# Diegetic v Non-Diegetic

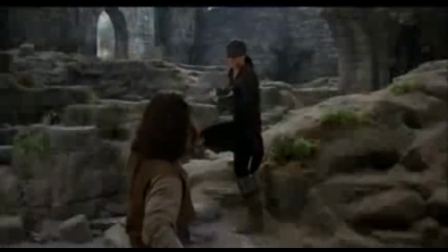[0:03]
When watching a film, there are two kinds of sound you will hear, diegetic and non-diegetic.
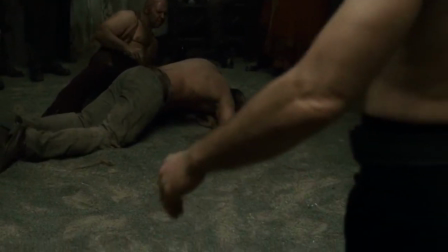[0:11]
Diegetic sound is all of the sounds characters in the films can hear.
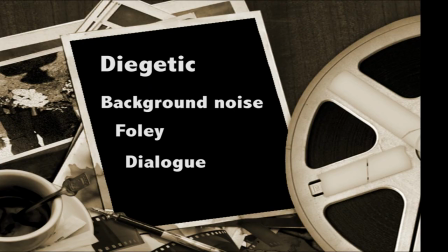[0:17]
This includes background noise, which sets the scene, foley, which adds in more detailed sounds from the actors, and dialogue.
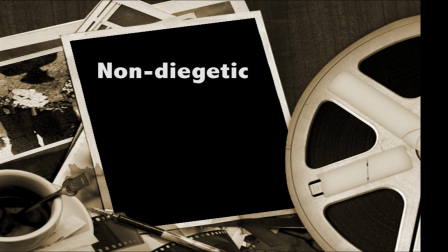[0:28]
Anything that the audience of a film can hear, but the characters in the film cannot, is non-diegetic.
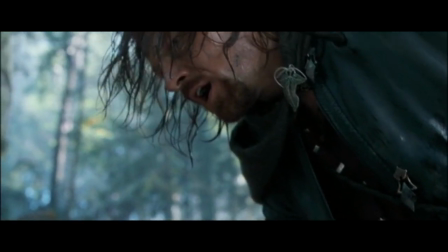[0:35]
Most typically, this is the soundtrack.
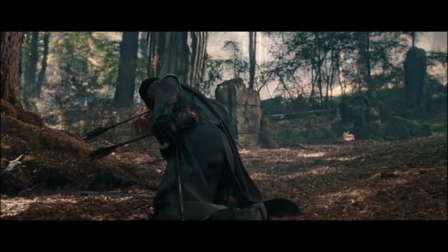[0:38]
Music cues the audience what is happening, but is not there for characters to be forewarned.
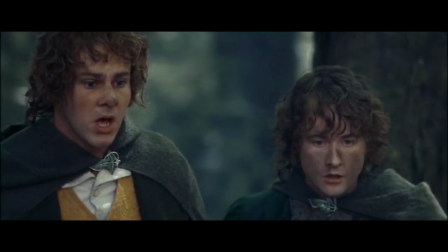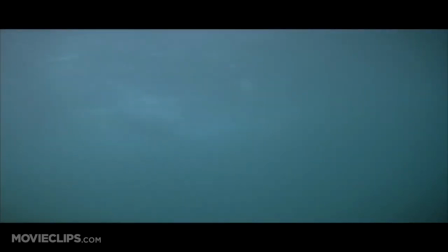[0:50]
In Steven Spielberg's Jaws, John Williams was able to master this effect.
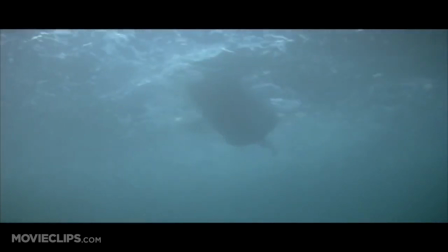[0:56]
The shark is rarely ever shown on screen, but the music gives away its arrival.